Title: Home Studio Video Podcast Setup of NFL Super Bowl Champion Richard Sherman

In this episode of TechSpose, we're going to be taking a look at the Richard Sherman podcast hosted by Richard Sherman. Now, if you're not familiar with who he is a former NFL player. He actually won a Super Bowl with the Seattle Seahawks, and he is now one of the members of the Amazon crew that covers the Thursday night NFL games. So he's very familiar with not only being in front of the camera as an athlete, but now being behind the camera as well on this other side as a content creator. So we're going to be looking at his setup, looking at the audios, looking at the visuals, and kind of the aesthetics. He already has a name for himself, so because of that, he definitely has a good subscriber count here, nearly 200,000 subscribers on YouTube already. And if you don't have that many subscribers, don't worry about it. We're just taking a look and seeing what elements we can pull from his setup that we can use as creators as well. So let's dive in and let's look at first his home office setup here.
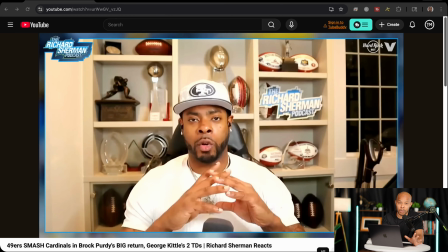1:00 Now, there's quite a few things I want to pull away from this that you can learn from, especially if you need to pay a little bit more attention to your details if you don't have that name recognition already, where people would just, hey, they don't care, they're just going to listen to you because you have already built a reputation for yourself.
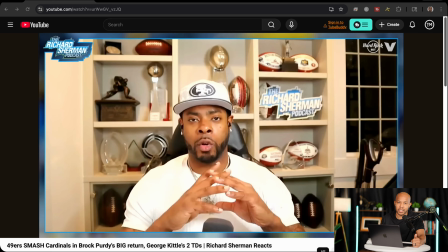1:18 If you haven't done that before, let's pay attention to some of these things that we can make some modifications on for our own setups. Let's start on the far right hand side here. Now, what you'll notice here is that we have a window here, and it's actually nighttime in this environment.
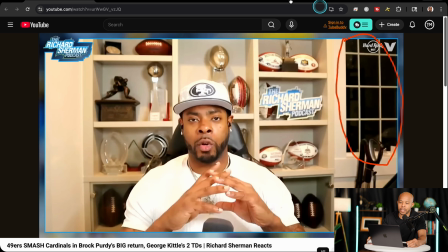1:33 The reason that I want to point this out is because if we switch over to his other
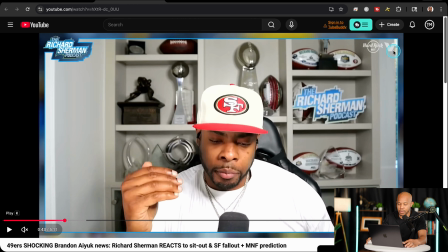1:40 change here in the camera angle, we see that same window, and it is actually in daylight over here.
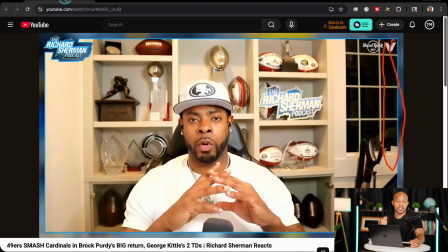1:47 Okay, now why is this so important? Because lighting definitely affects the way the visuals look. If you have light coming in from the back, it will definitely cause a distraction because it can be very, very harsh.
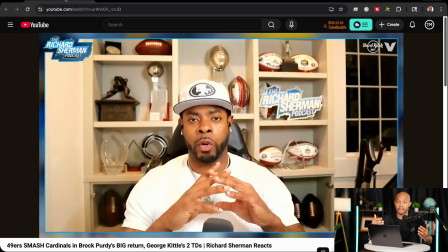2:01 And lighting from the back is not what you want. You want to light from the front side, okay? So if you do have windows in your environment, definitely pay attention to that. You may even have to consider covering those up if you're recording in a daytime environment, especially when that light is very harsh.
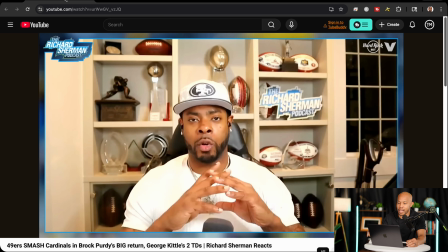2:17 Now, speaking of lights, we can see that overall this entire setting here has this almost amber color on it. Okay, so all of this area has like an amber color. That's probably because he's using the native light bulbs in the room.
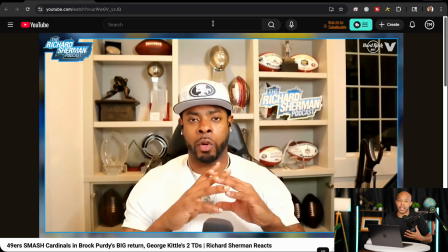2:35 There's not actually a professional type of lighting where he's actually using a key light or a fill light. So that's what I would definitely recommend for this environment, to get rid of that brownish amber color lighting in this situation. It's definitely room light, a room light bulb, okay?
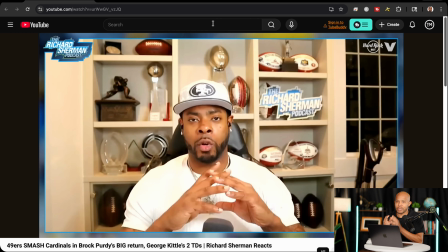2:53 And that can be changed to make things pop a little bit more, especially because he has so many great awards on that back shelf. For those to pop a little bit more, having a true white light, being able to dial in that color temperature is something you can easily do with a nice light.
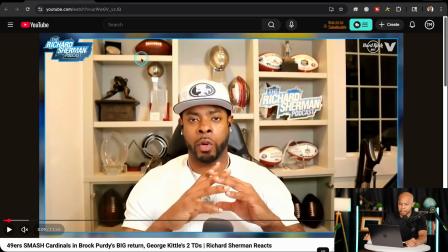3:12 So definitely would recommend adjusting the lights here. So we called out the window, we called out the lighting here. Let's move over to look at the camera itself, some of the aesthetics on the camera.
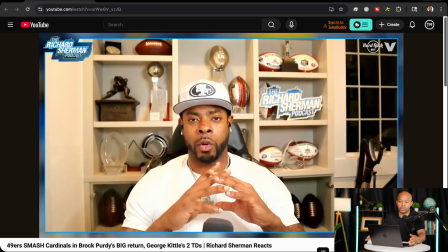3:26 What we're seeing has a nice wide field of view here, so we can obviously, like I mentioned, his background with the awards. So anytime you have awards or things that can kind of let people know your accomplishments are or what your interests are,
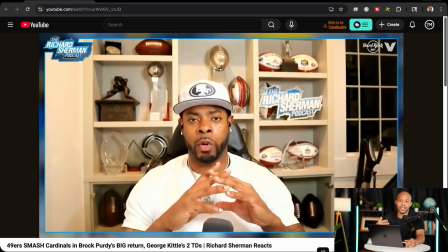3:42 things that you're proficient in, it gives them a little bit more insight as a viewer about you. And I've personally seen that myself, right? So like over my shoulder here, I have an eagle. I love eagles, not the football team, the Eagles, but eagles. I love that specific species of bird.
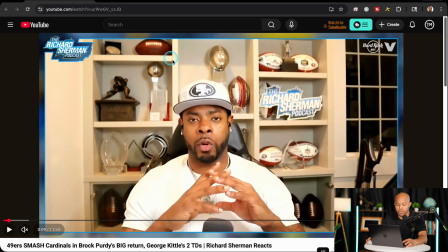4:01 Now, here we can see that if you didn't know who he was, you would definitely know that he probably was interested in football, right? Or had some type of
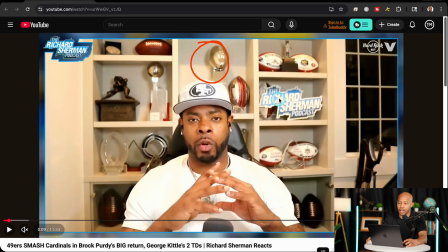4:12 relationship with football here, okay? We have footballs everywhere, okay? We have the name of his podcast, which is pretty cool right there as well. So it's always on brand visually, which is really nice.
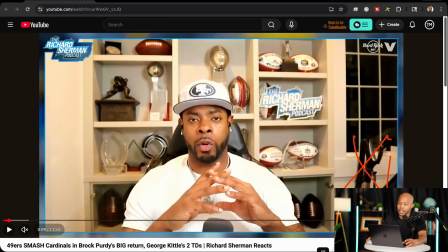4:25 Now, one thing we could remove here is we actually could remove this looks like a vacuum cleaner here on the right hand side.
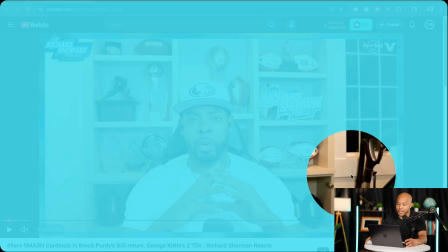4:32 We could actually get rid of that to clean up that aesthetics a little bit more.
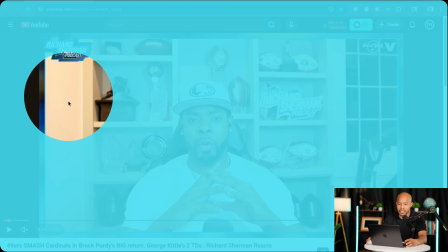4:38 And here on the left hand side, what I want you to notice is this wall space here,
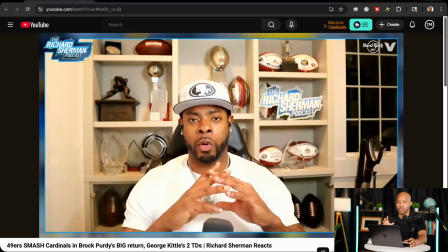4:43 because when we go back to the other view, you'll notice that the camera was adjusted to fix that. Okay, now the camera itself Don't know what it is. Haven't been able to see any footage of what is being used,
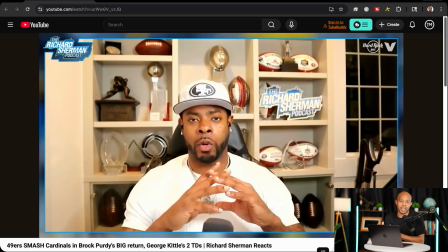4:56 but I would venture to say it's probably a built-in camera on a webcam or an iMac, something like that. The quality could be improved. That's why I can tell that it's not a 4K camera. So it is something that could look at as an improvement if we wanted to
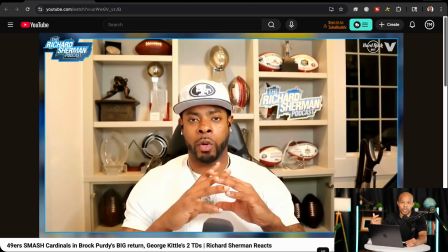5:16 kind of really dive into some of those things that we could change in this setup. Now, another thing in this particular view that I do want to call your attention to is over on the far right hand corner here,
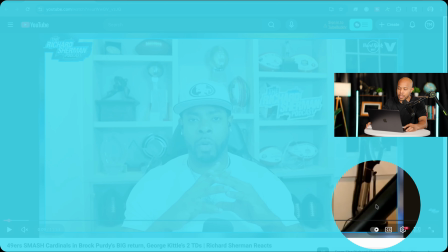5:28 we can see this boom arm element.
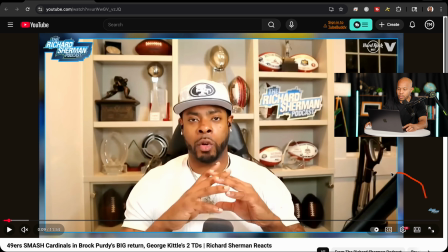5:31 So very similar to the setup that I'm using right now, I'm actually using a boom arm to hold my microphone, which you can see down at the bottom of the screen, which is just out of frame. So that microphone we'll actually dive into a little bit more here on another angle from this.
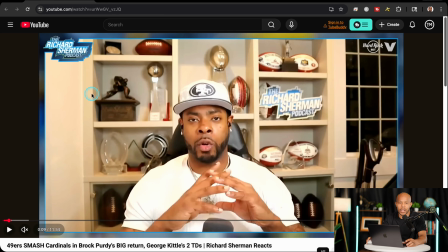5:49 Couple other visual things that I really like about this is the fact that we're not using like a base template type of software for the graphics. If you notice around the outside of the presentation here, we have that blue color scheme here going around the outside.
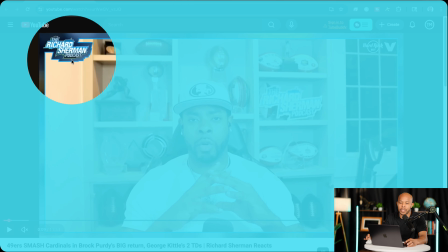6:06 We also have the logo here in the top left corner, which is nicely put in,
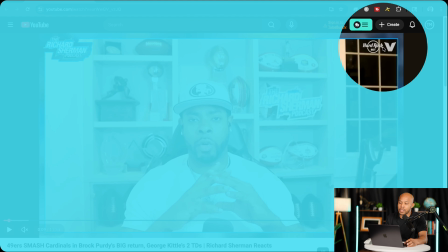6:11 along with the sponsorship ad or sponsorship logos here in the top right corner.
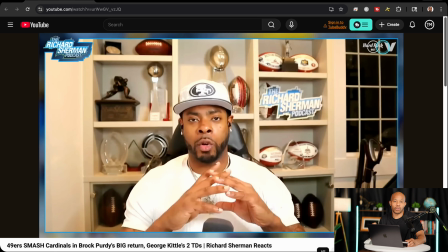6:17 When you're using a really decent software, one of the ones I like to use is Ecamm. That's how I'm actually using visuals for what I record most of my content with. It allows you to put in some of those more creative elements, which looks good on screen or on camera, right?
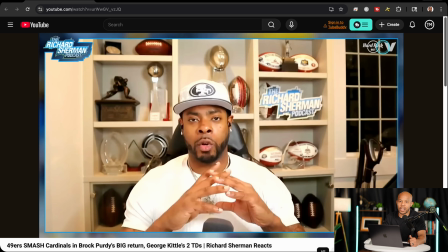6:35 That branding can really be done easily with a software like that.
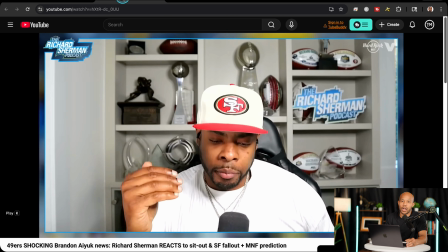6:39 Let's take a look at this other angle that we looked at briefly when we were talking about the window and the lighting scenario here. I like this a lot better right here. This camera position works a lot better.
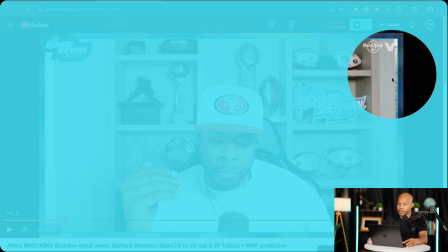6:52 He could even crop in just a hair again to get rid of that window so we don't even see the crack of the window,
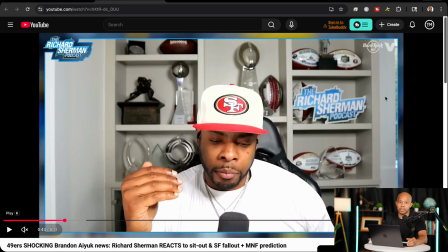7:00 but very minor, right? But it is something that we can pay attention to crop in just a little bit better. That way we don't see that vacuum or potential vacuum in the corner. Now here on the wall here, it does show more of this wall, which could be look blank.
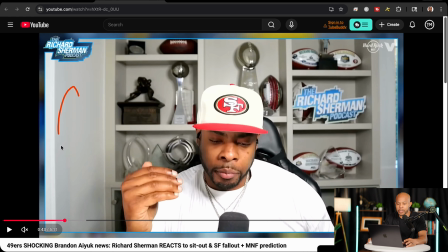7:18 But if you wanted to, there, I mean, like any type of award could go here. A tall standing plant could go here as well to give a little bit of greenery here in this setup as well. So we have some options here to really make this whole set pop, right?
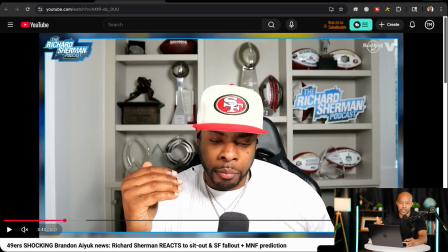7:35 Again, this is Richard Sherman. Like, people know who he is in the sports world. He doesn't have to do any of this stuff. But if we don't have a name for ourselves and we're looking for those visual aesthetics to make our sets look good, make them look a little bit more lively, pop, or even just have that certain feel,
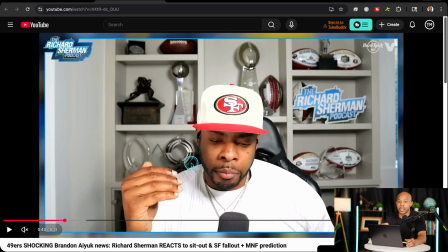7:53 we can add some more things to here. Now the key is to do not overcomplicate your design set. It's just more of filling in those blank spaces in this case. Okay.
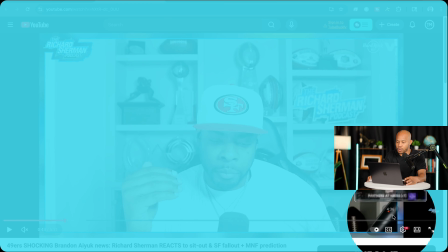8:03 Again, we can see his boom arm on the far right hand corner down here, so we're still using that boom arm and our microphone there as well.